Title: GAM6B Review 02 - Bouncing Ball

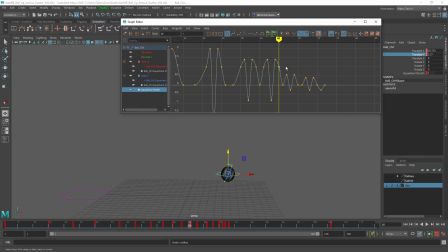I meant the one on the why there were so many red lines. yeah, it's because of all of these keys that we don't need. Like what I'm saying is you don't need those keys or these ones at all. Oh. You just need the tops and bottoms. We don't need Okay. those.
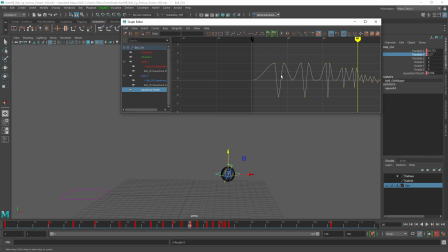And in fact, it's going to actually animate a lot better without them, so long as your tangent handles are correct. And for the most part, it looks like they are correct. So now we've got far less information that's a lot easier to control. Did you see earlier when I was trying to move the maximum value,
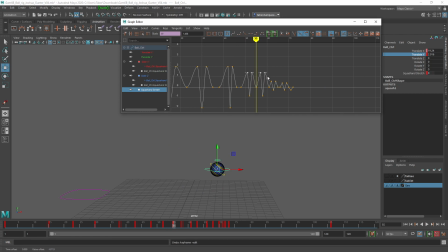it changed the shape of the graph too much because there was this extra keyframe down here getting in the way of that. Oh, okay. See what I mean? So now it's easier to edit how big and small these bounces are because there's less in the way.
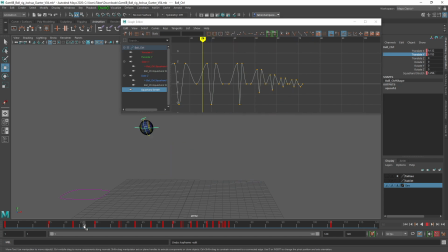That's what I was looking for. Okay, so don't add too many keys. Usually you just need extreme positions and breakdown positions. Breakdowns are a special thing that helps us to interpret how something gets from one place to another. But for the most part, the graph tangent handle should cover that for most stuff.
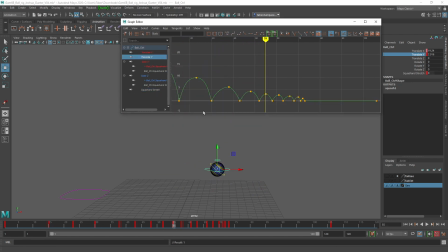Mostly though, I wasn't actually referring to the squash and stretch. I was referring to the translate Y being too large. So here's the graph that you got. And what I noticed as this thing animates is that it's moving too great a distance up and down in these little bounces.
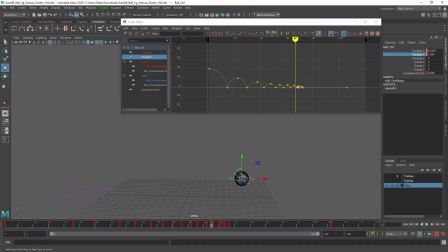When we view the graph, it looks like those bounces are really, really small because I just framed all.
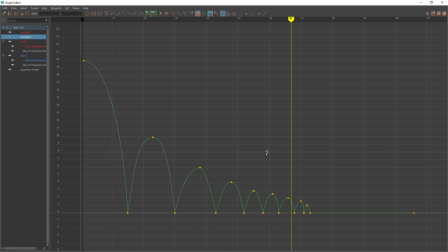I just hit F. But if we start to scale this down to an appropriate size, we can see these are actually pretty big as we get down to this last bit. So big that this is 1 unit in the air. That's an entire width of the ball.
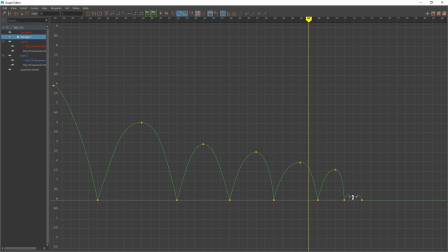If we're dribbling to a stop, the ball really should not be getting over like half a unit, quarter of a unit, something like this. Oh. So I'm going to go something like this. And I'm just kind of taking a guess of what's going to feel better.
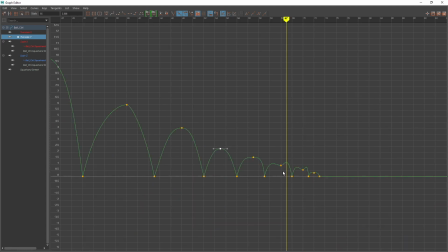Something like about here. That's what you meant. I thought you meant the other thing. So I'm going to make all those flat and all of these bottom ones sharp again because the tangent handles are just kind of getting out of control. And we won't even mess with the arcs for the moment. I messed up the arcs, but they should be fine.
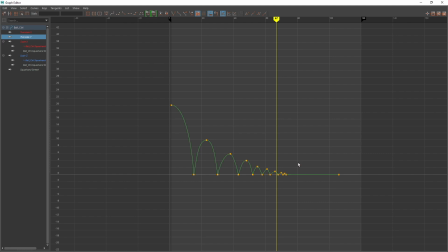So now we're getting much, much smaller, approaching 0. Let's see how that feels.
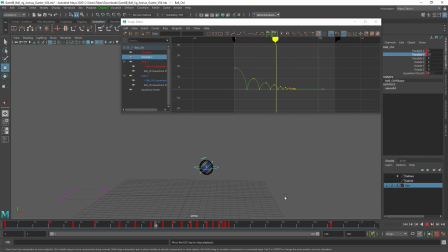It's still very quick, but at least it feels like it's losing enough energy. We might even have to go further than that. Let's see. I think with the amount of space that you're covering, I need to scale this entire graph down a bit.
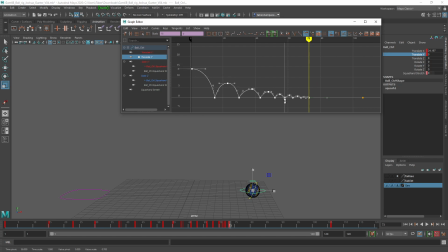So you were at 20. I'm going to bring it down to half the original height, so 10. Yeah, I think I didn't do that. All I did was did the other way around, just made that without doing that. Oh, the side to side length instead of the vertical also? Yeah. I see.
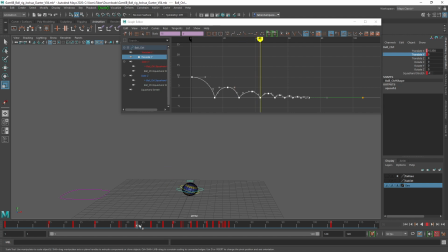Okay. Yeah. So it was so much happening in such a short frame of time that it felt very violent and sudden. Now it feels a bit more natural. You can change the lengths of things, how long things take, how far they go,
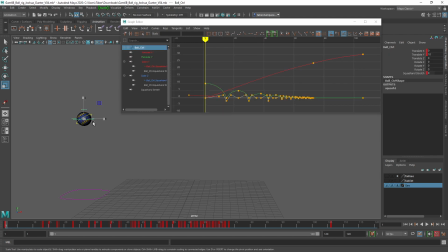but you got to be careful because this ball has a size compared to the distance it's traveling. And if you change that too much, then it ends up being really, really strange or different. So just be cautious about that. Yeah, I should have realized I should have also done not just the length, but also the height.
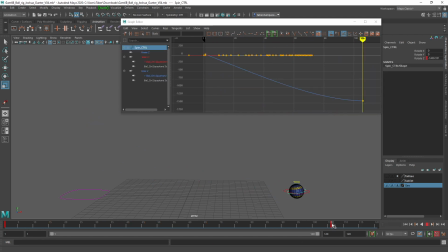The last thing I'm noticing is that the spin is, I think, stopping at a different frame than the movement. Let me see, 106. 106. No, they're stopping on the same frame. So what's happening? Okay.
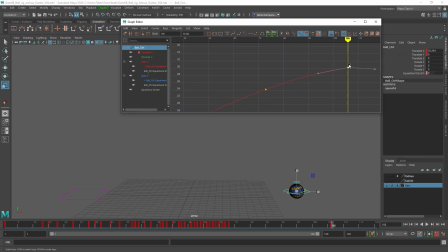Your movement is not coming to a complete stop, but your spin, I think, is coming to a complete stop. Yeah.